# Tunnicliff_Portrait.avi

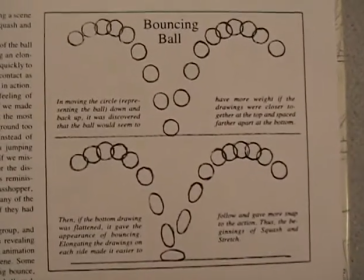(0:24)
Squelch and stretch gives your animation the ability to look more realistic.
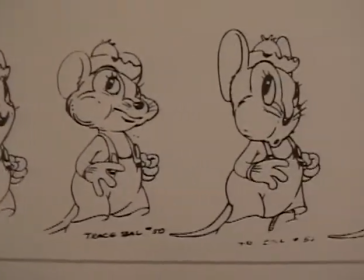(0:33)
Here, Abner Mouse's face is squashed and stretched to give the appearance of him chewing.
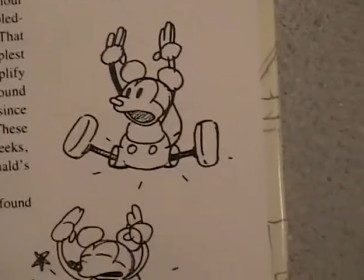(0:42)
And Mickey's body squelches to show the impact from the fall.
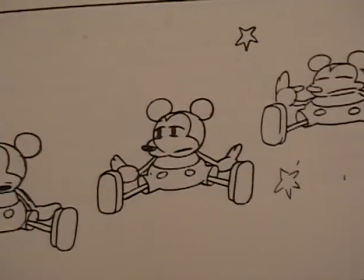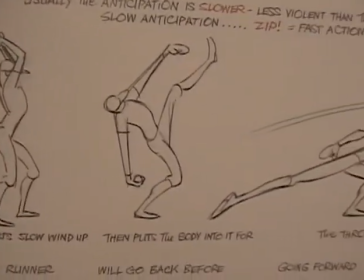(1:00)
Anticipation is a preparation for an action.
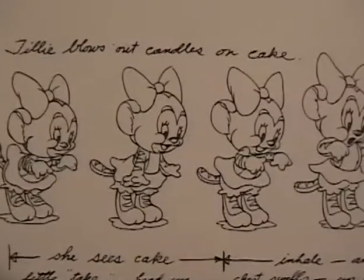(1:07)
Here, Tilly inhales to anticipate the action of exhaling,
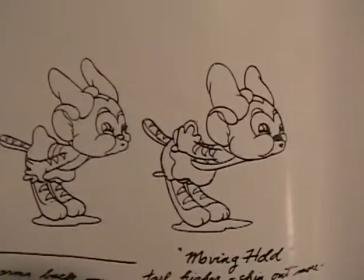(1:12)
then holds the action, which is called a moving hold.
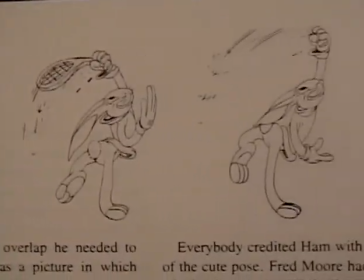(1:18)
And the hare pulls back the racket so he can get force to hit the ball.
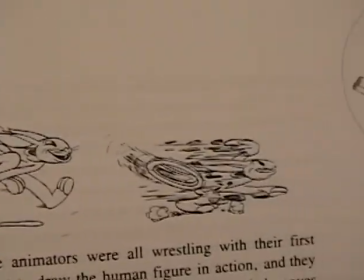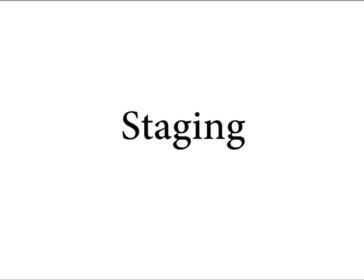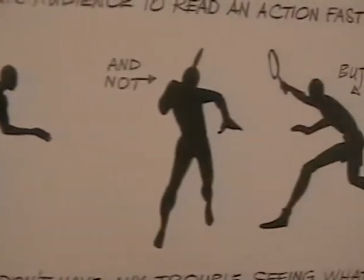(1:37)
Staging is presenting a character in a clear manner.
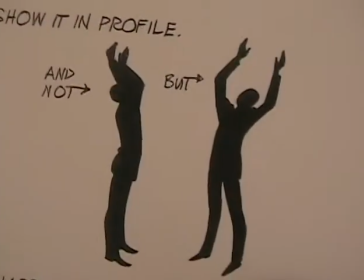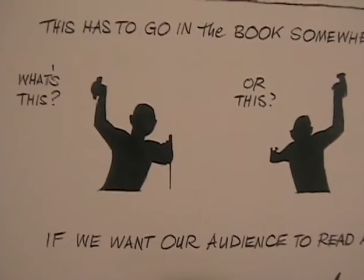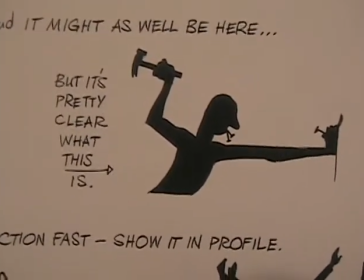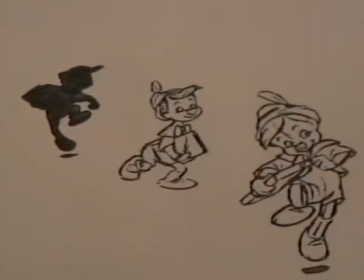(1:58)
Here, the silhouette of Pinocchio makes it clear that he is skipping.
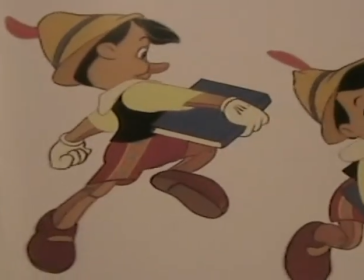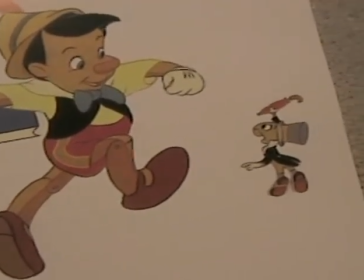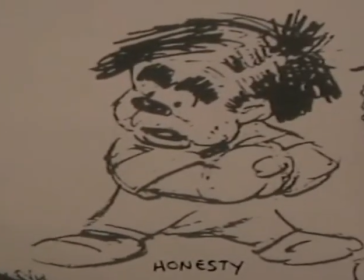(2:16)
And from the silhouette, you can even establish different emotions.
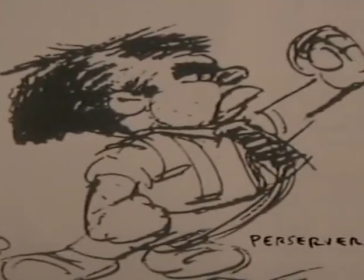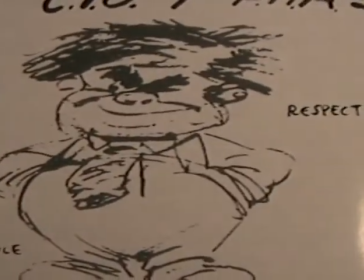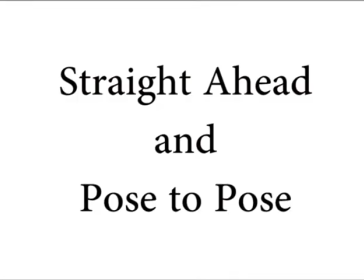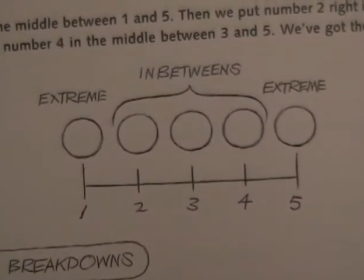(2:37)
Straight ahead is drawing the key action and the in-betweens as they occur,
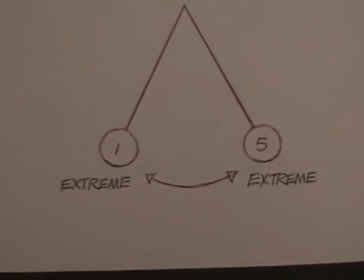(2:45)
while pose to pose is drawing only the key actions that will occur.
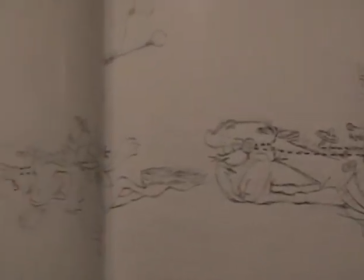(2:56)
Here, the drawings of Goofy and the horse are very erratic and change with each instance.
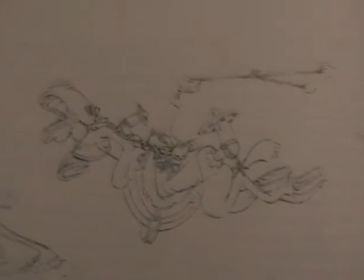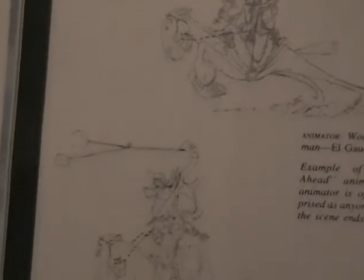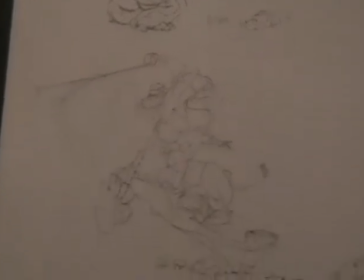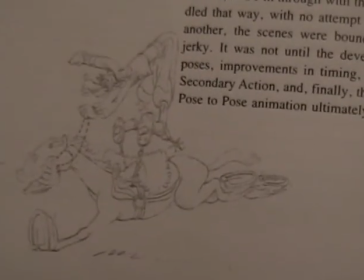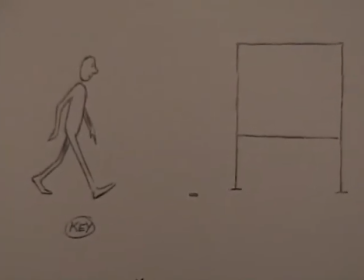(3:27)
While here we only see the key actions: man walking, man picks up chalk,
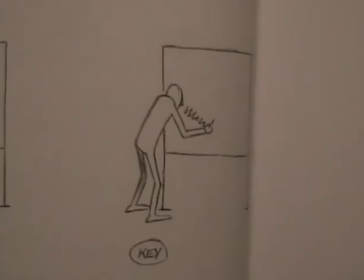(3:38)
man writes with chalk.
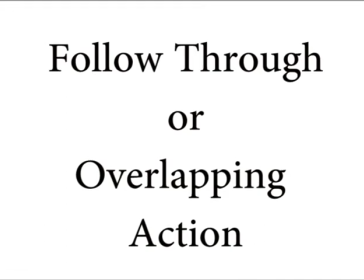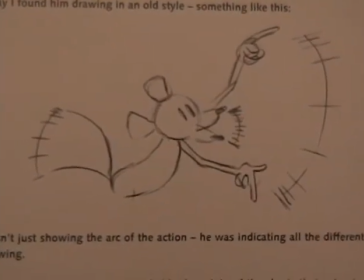(3:49)
Follow through or overlapping action is when you animate your character's body parts to move at different times.
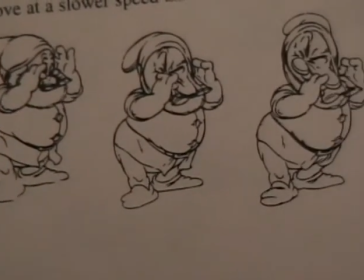(4:00)
Here we see how Doc's hat and his cheeks move at different rates from the movement of his body.